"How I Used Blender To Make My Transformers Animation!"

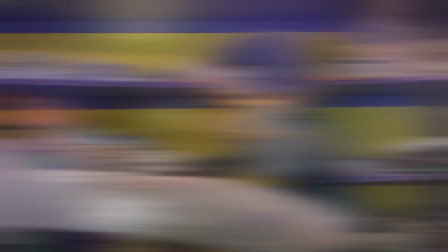[0:00]
Hi, I'm B from Next Mechanics, and in today's video, we're going to be making my very own Transformers fighting animation, animated in Blender.
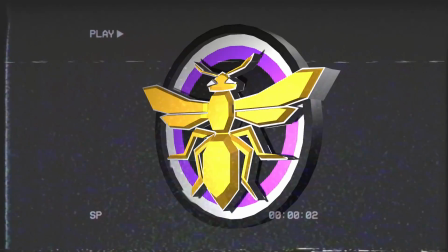So I wanted to make this animation for about 5 months now.
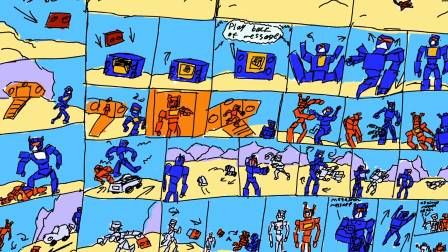[0:18]
I've gone sidetracked, I've wanted to do easier projects to have a more consistent upload schedule and things like that,
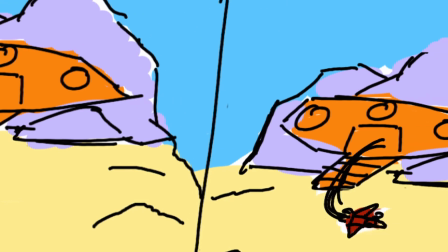[0:24]
but that animation idea has just stayed in my brain and I need it out. Now, I want to make as few new assets as possible because every single time I go to do one of these, I make a bunch of new models and I get bored and then I don't actually do any animating. So I'm going to be reusing all of the previous character models I've made, but we are going to make a new background.
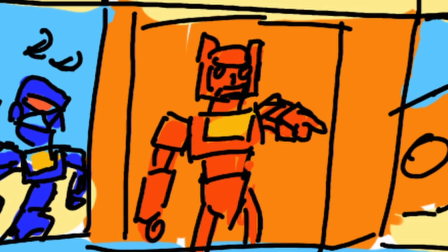[0:44]
See, my original plan for this animation was to have them fight outside of the Ark in the desert,
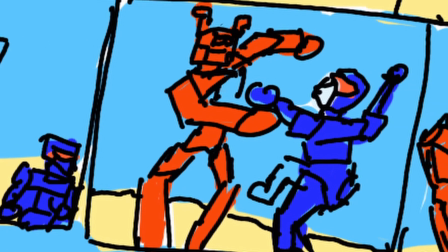[0:49]
but I thought doing a nightclub would actually be more akin to the 80s cartoon when Soundwave and Blaster first battled.
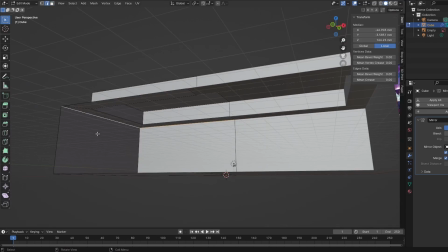[0:55]
So before we do anything, we need to model that. Now, I'm keeping this extremely simple, it doesn't need to be overwhelming with detail, we're going to be focusing on the character models anyway.
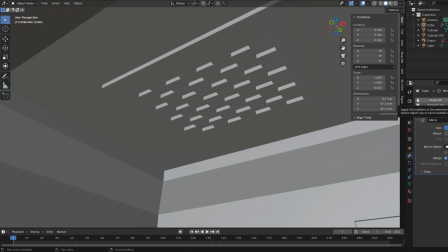[1:04]
All I need to make sure is that we got 4 walls, a floor, and lots of lights.
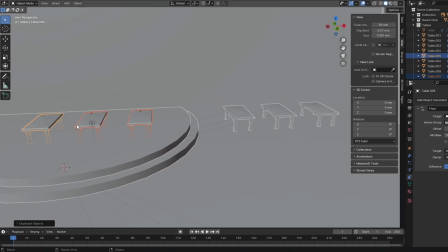[1:09]
And also, I'd love it to have a dance floor. I am going to fill it with some tables and speakers just to give it a bit more extra detail, otherwise it feels kind of empty.
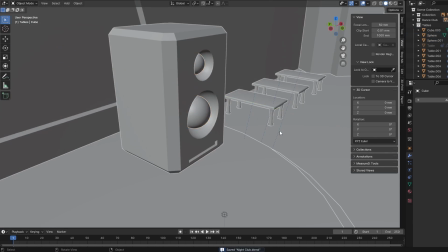[1:17]
I also noticed in the original cartoon there's a giant glass window, so I want to add that, and I'm also going to use it for something later on, but we'll get to that.
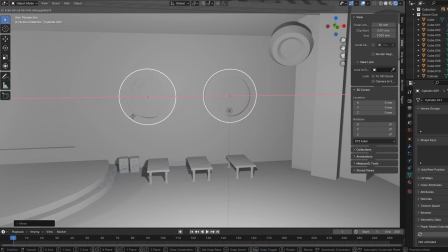[1:24]
Right now though, we need to focus on giving our model texture, because right now it's just bland and white and we need to make it fit in with the rest of stuff.
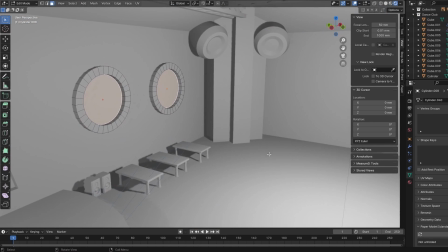[1:31]
So, I'm actually reusing textures from my old Transformers projects.
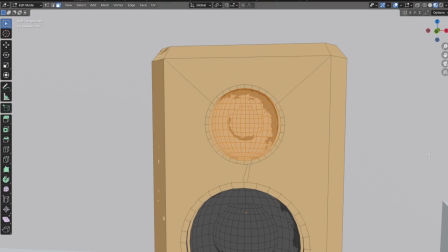[1:35]
I'm going for a very much Spider-Verse 80s cartoon NPR shading, which basically just means that I'm going for that cartoony look.
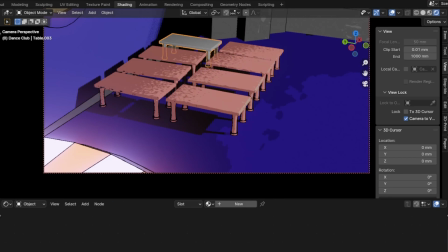[1:43]
This means that every texture's got a basic cell shading setup, which is a mix of a shader RBG, a diffuse BSDF,
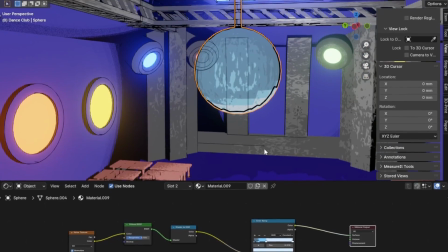[1:49]
a color ramp, and then I also add some extra Voronoi textures and wave textures and bricks,
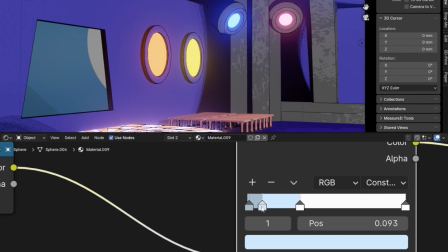[1:53]
all with various messing around of the dials and stuff just to get it looking about right.
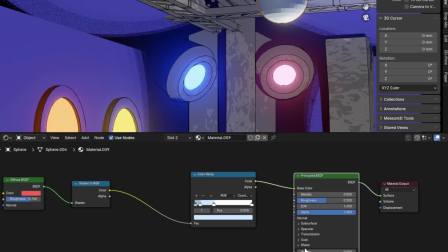[1:58]
None of this is meant to be precise, it's just me having fun with the computer. So, we've got our nightclub.
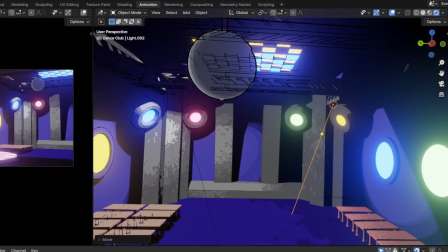[2:03]
What about the Transformers? Well, even though all of them have a dedicated video, I'll give you a brief overview right now.
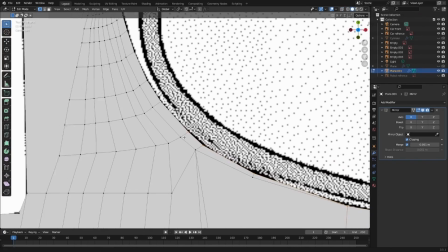[2:09]
So each Transformer is his own model, but they all follow the same sort of pattern with the way I make them.
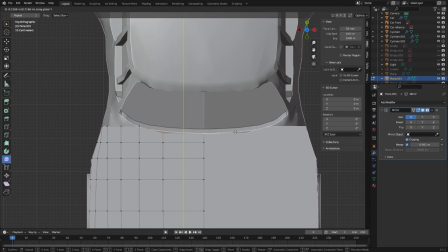[2:14]
First of all, they all need their vehicle modes or alt modes made first. It doesn't matter if that's a boombox, cassette tape, it needs to be made first.
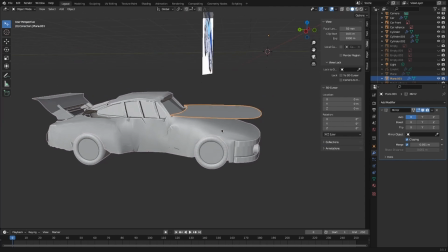[2:21]
That's because we need to make sure that the proportions stay the same for the robot mode.
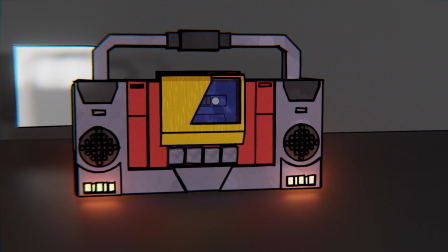[2:26]
Otherwise, it's going to look obvious that we're switching models around. Once we've finished modeling and texturing the alt mode, it's time to do the robot mode.
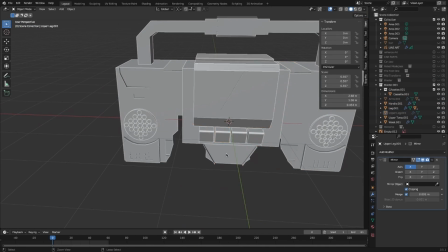[2:33]
Now, to make the robot mode, we actually take the alt mode and chop it up into sections.
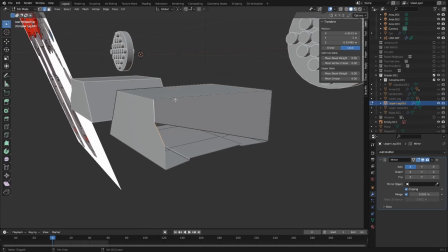[2:37]
I try and follow natural seam lines of the geometry, but sometimes I have to get the knife tool out just to make pad cuts.
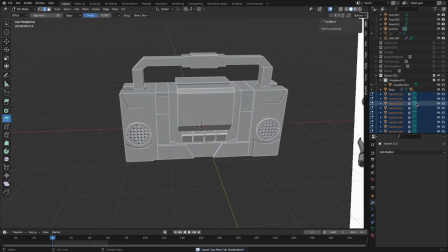[2:43]
Sometimes you even do a boolean cut with a cube just to get it perfectly flat. Once the vehicle mode's all cut up, you can then start spreading that out into vaguely the robot shape,
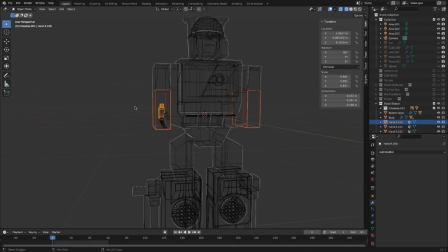[2:52]
and then we add the new unique robot parts like the hands, the head, torso, that sort of thing.
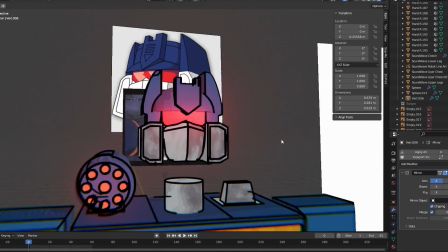[2:58]
Once we finish modeling the robot, it's time to rig him with a skeleton.
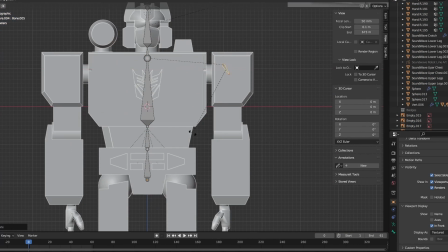[3:01]
This has things like inverse kinematics in the legs so that it automatically moves like a chain, just making the animation process a little bit easier.
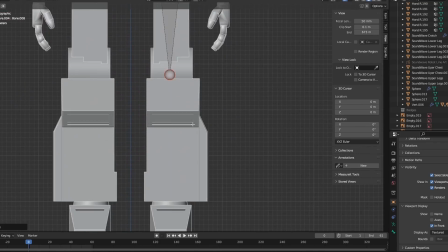[3:08]
Now finally, we make a third model. We got car, we got robot, it's time for the mid-transform model, which is how we get from robot to car.
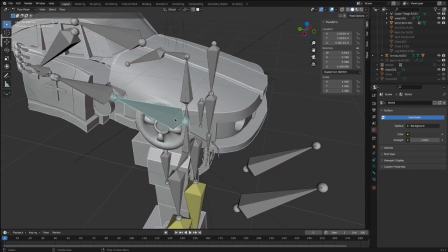[3:16]
What this is it's the robot mode squished back into the car mode shape,
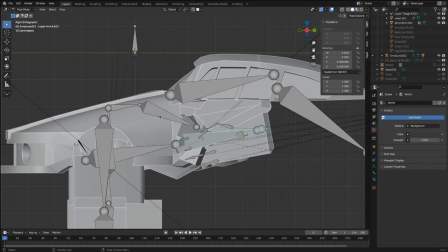[3:20]
with some extra shape keys and additional armature pieces to just help make the parts feasibly move from A to B. Then,
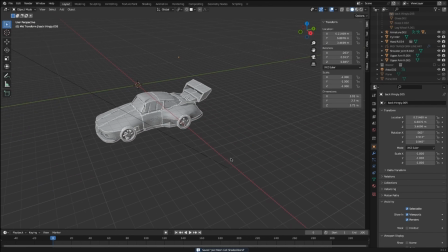[3:28]
I actually save this in the alt mode form all scrunched up, so that when I go to animate with it,
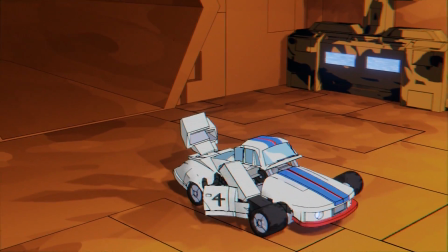[3:34]
I can pull him all apart, and I can just save the keyframes of him complete in alt mode.
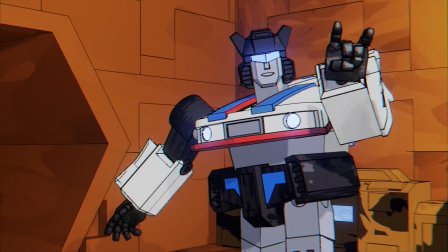[3:39]
It means I could do whatever I want with him, I could have him in robot mode dancing for a little while, and then I can just add those keyframes at the end of the timeline, and he'll perfectly slide back into alt mode. It's not perfect by any means, and there's a little bit of tweaking needed for each animation, but it helps speed up the process a lot.
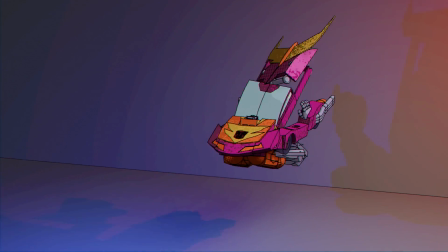[3:55]
And so far, making them work almost like toys has been the best way I've found to make them feasibly look like they can transform.
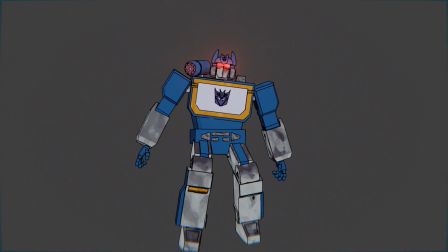[4:01]
So we have the nightclub, we have the robots, they're all textured with various NPR shading.
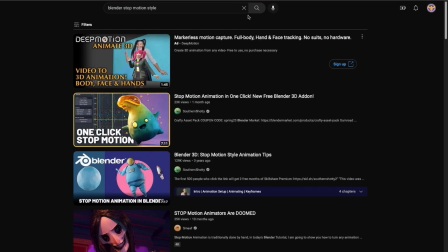[4:06]
It's time for the animation. Now, a few things with my animation process.